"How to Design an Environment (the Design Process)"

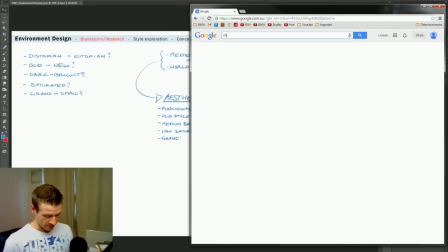So for example, I would type something like medieval robot.
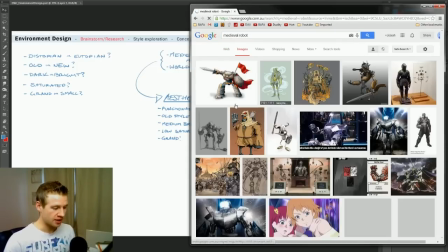And then when I go to images, I can just scroll through and see what appeals to me.
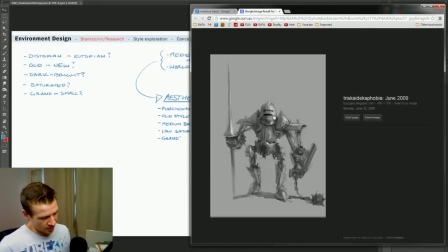So for example, if I open up this, I think this has an interesting sort of look to it. We can see that it's that sort of medieval feel and it's armor and stuff, but it's not actually on a human. It's probably not robotic enough. I'd like to see a few more nuts and bolts in there, but for now, I'm just going to save this image in my reference folder.
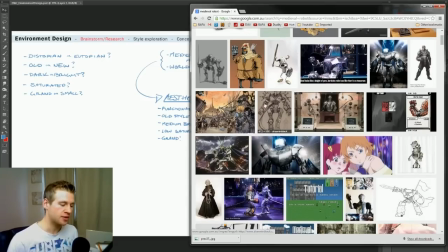Now, and there you go. It's quite as simple as that.
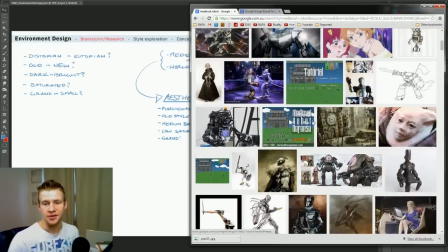I just right click and open a new tab whenever I find an image that I think is suitable to the aesthetic that I'm going for.
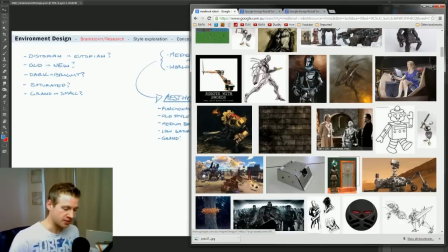This is kind of cool. Just be really rough and sort of, you know, you don't need to be too strict about it.
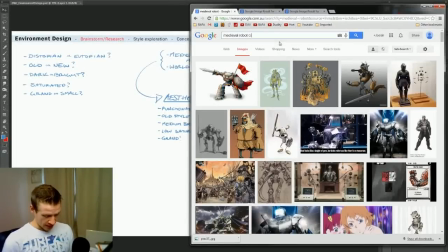And let's say I've got medieval robot, but I want to have some city images because in the end we're doing an environment.
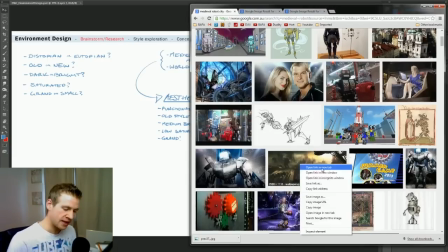So I'm going to look up medieval robot city. Here's a cool sort of environment looking piece.
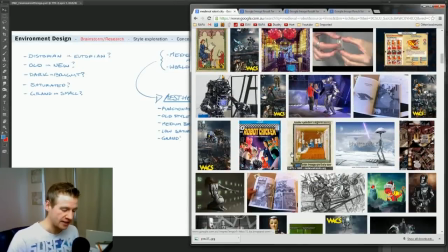We're just finding things that have a similar aesthetic. It doesn't necessarily have to have the details we want, and we're not going to necessarily copy things
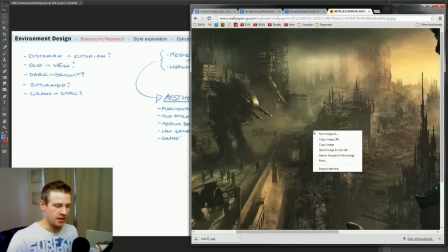exactly as they are, but we do want to get elements of aesthetic and use them as inspiration.
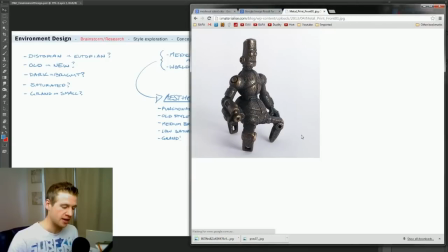Maybe take bits and pieces here and there and combine them into something that we find interesting.
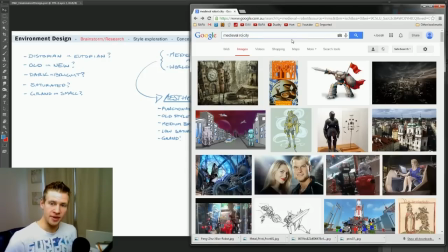Just try every now and then changing around the words and getting a different result.
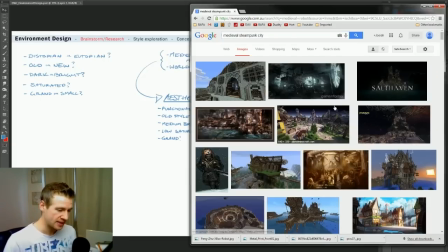So for example, I can look up medieval steampunk city and that looks kind of cool.
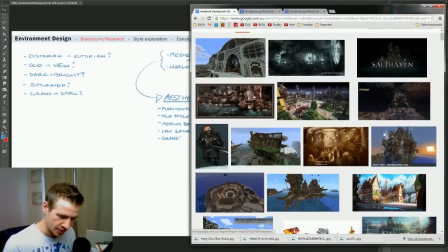What have we got here? That looks pretty cool, the way it's sort of built.
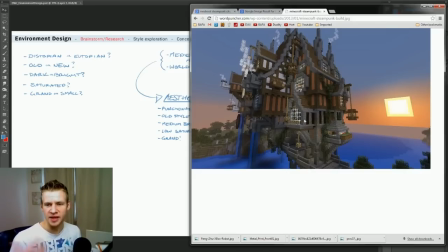Even though this image here is a Minecraft sort of build, it also has an aesthetic, and we might gain something interesting from that.
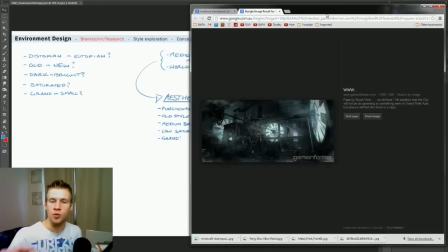So I'm going to save this image as well, because the way the building is constructed, so top heavy,
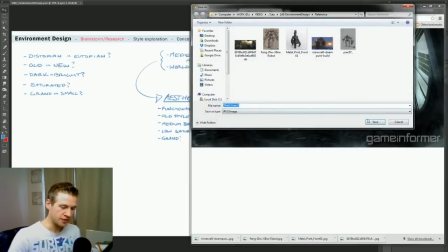might suit the sort of futuristic, cramped for space feel that we might be going for.
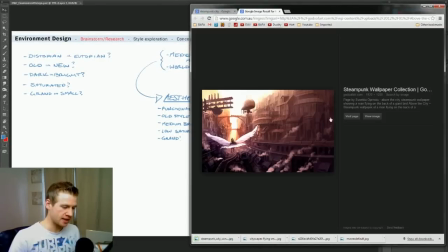So we just save these, and you can see that my reference folder sort of built up a bit.
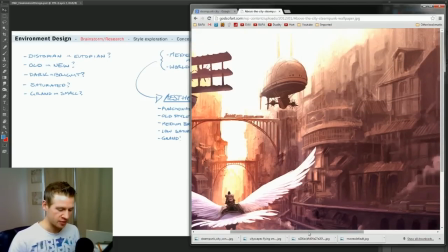It doesn't necessarily have to exactly fit the theme. So for example, this feels more Renaissance, steampunk, but there might be elements of this.
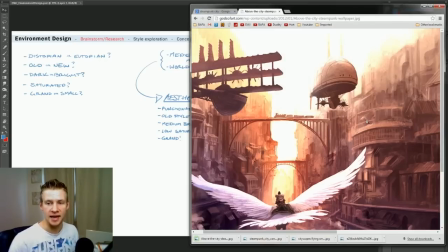It might even just be simply the way buildings are stacked, or the way the colors are, you know, flowing throughout the image, that we end up wanting to use.
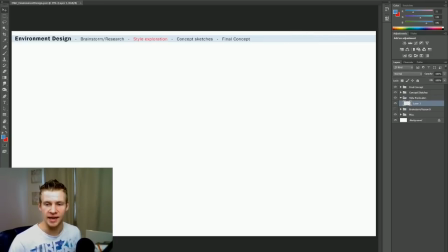So now that I've got my reference images, I'm going to move over to the next stage of my creation process, and that is my style exploration. Now this is where we take elements of what we know we want to be in our final concept and just kind of muck around a bit, right?
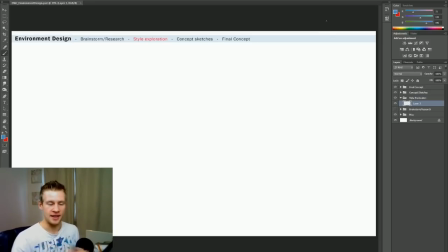So let's say we want a finished piece which shows this city off in the distance with some elements of that world, and maybe space in the front left for a robot kind of to be standing there. I want to explore the elements of this piece that I know will be there in the final piece.
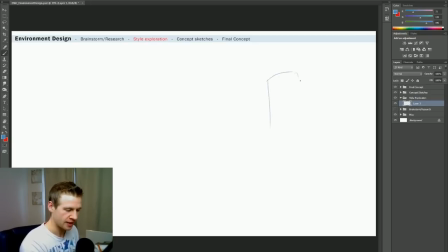So for example, in the tower that I might have in the middle of the city, let's say we begin over here with just a normal sort of medieval looking tower. So we really just roughly sketch in what the really vanilla version of it might be,
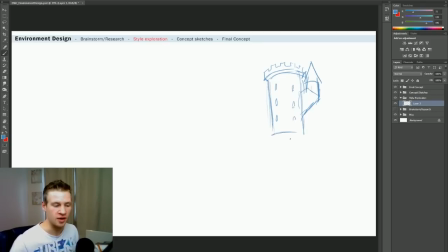and then think to ourselves, okay, so let's muck around a bit. Let's open up our reference files and look at what they do differently and things that I can add and change. Also, don't be afraid to just totally go in opposite directions.
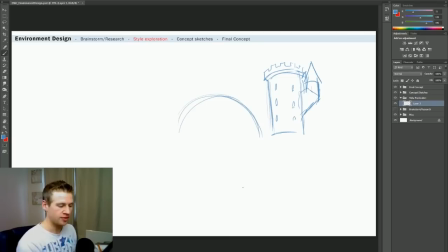Try domes, try squares, or completely different shapes, and just really muck around before you start settling down on one thing, because this is the place where we need to try different things, explore, and find something new and interesting,
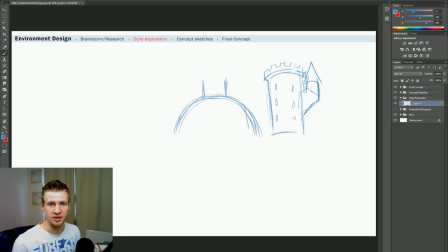because we need to present to the viewer something new and interesting as well. We're going to start talking about elements of this. So for example, a normal castle wall would look like this. And we know that when we see that sort of shape, viewers think to themselves, okay, medieval. All right, so because we're going medieval futuristic,
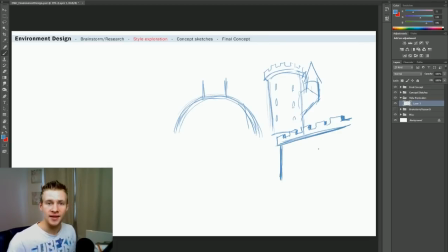what can we add to this very normal silhouette to make it convey future as well as medieval? So we might have this wall. What can we add to it? Well, an obvious thing is cogs, because we maintain that sort of rigid look.
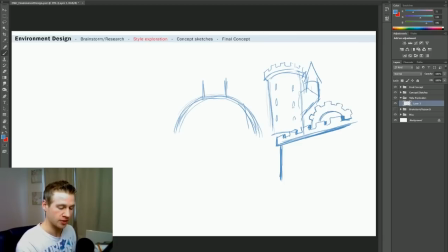We get these sort of bumps out, but it also is a more futuristic thing.
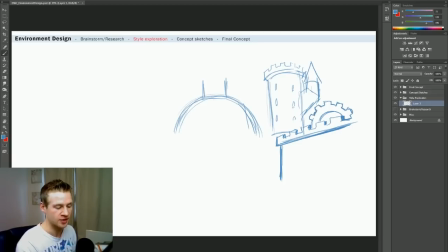It's also very kind of synonymous with steampunk, and so much so that it's a cliche that it's almost a bit of a joke. If you just want to do steampunk, just add cogs to it, even though they might not have any function whatsoever.
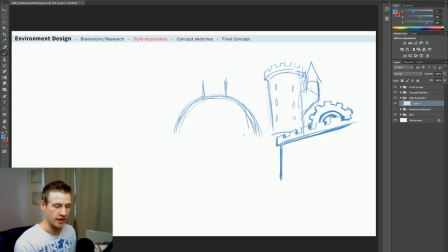Either way, it's an element of visual design that might be useful when mixing these sort of genres and communicating something to the viewer. Something else that you might want to keep in mind are things like pistons or pumps, steam vents.
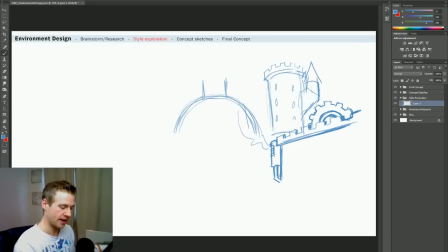So we might want to add this vent here and have some steam coming out. We might want some grates. So for example, if I have this sort of thing here with grates and have some oozing stuff out the side, and if this oozing stuff is green and neon looking,
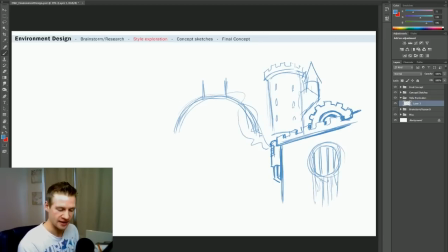it all of a sudden looks like toxic waste that isn't necessarily present in medieval stories. So that's the kind of thing that we can explore. We want to look at really different things to incorporate, and we want to do them in a visually interesting way, because obviously if I have a wall, I'm not going to chuck on an oozing grate,
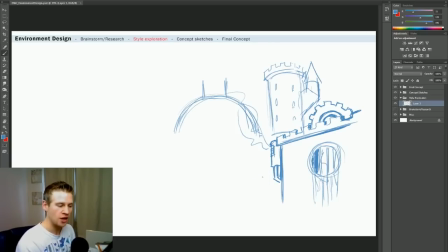a cog, and a steam vent. But my point is, you want to find ways to fit it into the environment. Think in ways that they would fit into the story. So if there were oozing grates, where would they go? Would they be on the outer edges of the city? For example, if the city layout
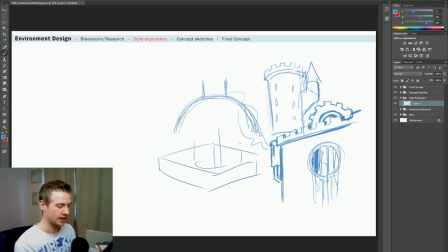was this square area and there was a big tower in the middle and a tower over here and, you know, whatever, big tower over here, would there be, for example, these outlets off onto the cliff that are oozing, you know, that sort of thing? Or would there be
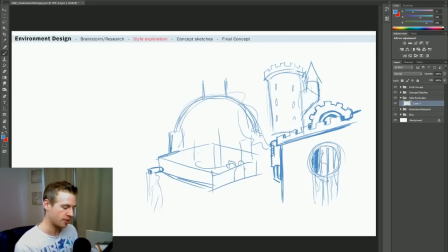this massive gate here with huge cogs behind it to let open the bridge over the, what do you call it? What's that middle thing? Moat. The moat. Okay, it took me long enough. Sometimes my brain takes like half an hour to catch up.
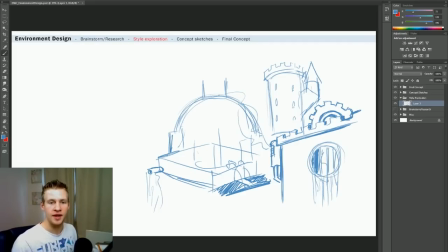The other thing to keep in mind too is that there are three elements of the image that I'm going to be working with, my foreground, midground, and background. In my midground will be this castle and the cityscape. In the very background will be the horizon. So what will the horizon be? Will it be valleys and cliffs and hills, or will they be silhouettes of other distant cities,
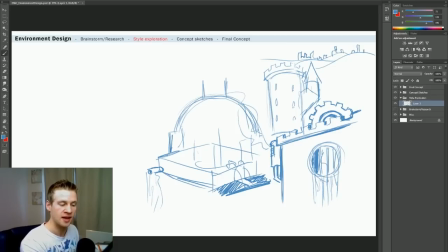or the endless landscape of these futuristic castles that are covered in cogs and vents and all that, you know? So these are things that all help create the aesthetic. The other thing too, of course, is our foreground. So while it may not be our job to design the characters, as a concept designer,
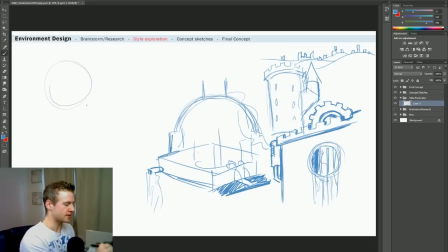as an environment designer, we do want to show that there's a place for a character in the front left, also to give a sense of scale. So if I have a character in the front left that I might just roughly design to be based on a medieval helmet, but make him sort of robotic.
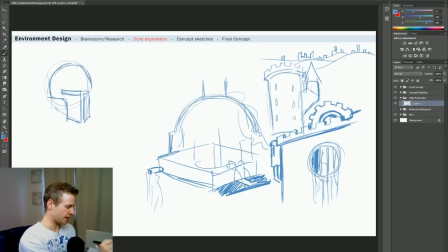So let's shape him out in an unrealistic way so that we know that a person is not inside the helmet. Give it that sort of cog medieval look, shade it a bit. And again, keep in mind that it doesn't need to be overly detailed, and because it's in the foreground, we'll probably end up shading it to the point where it won't be fully recognized.
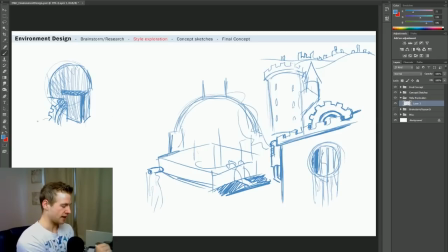We just kind of want to add a sense of scale. So we might add things like the shoulder pads and have the chest plate come in, and then have it empty in the middle, and you know, you get the idea. So this is what I might be mucking around with in the foreground, and then using that, I might want to put characters in the midground that give a sense of scale.
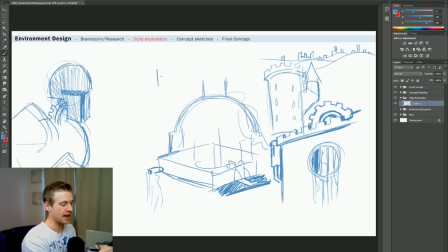So let's say this is a house in the midground. If this is my house in the midground and I want to have a character next to it, it would be obviously about this size. That would be the character size. But if it's a castle or something like that, or even just a house because I've drawn it,
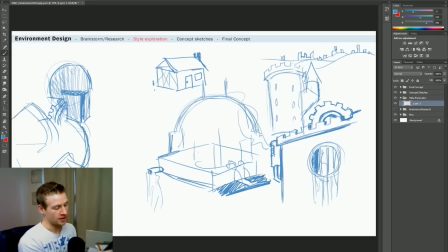and I draw a character that size, much smaller, then obviously we get a very different sense of scale. And I know I'll have to change these door sizes to be much more fitting, and you know, all of a sudden the sense of scale is dramatically changed because we have a reference in the front,
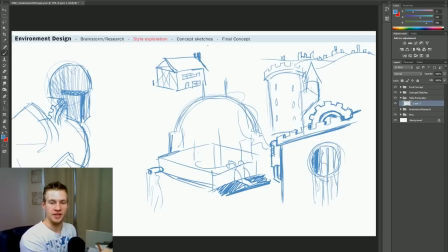we have a reference in the midground, and we can see those variances, right? So we're letting the viewer very immediately and quickly make these decisions about what's happening.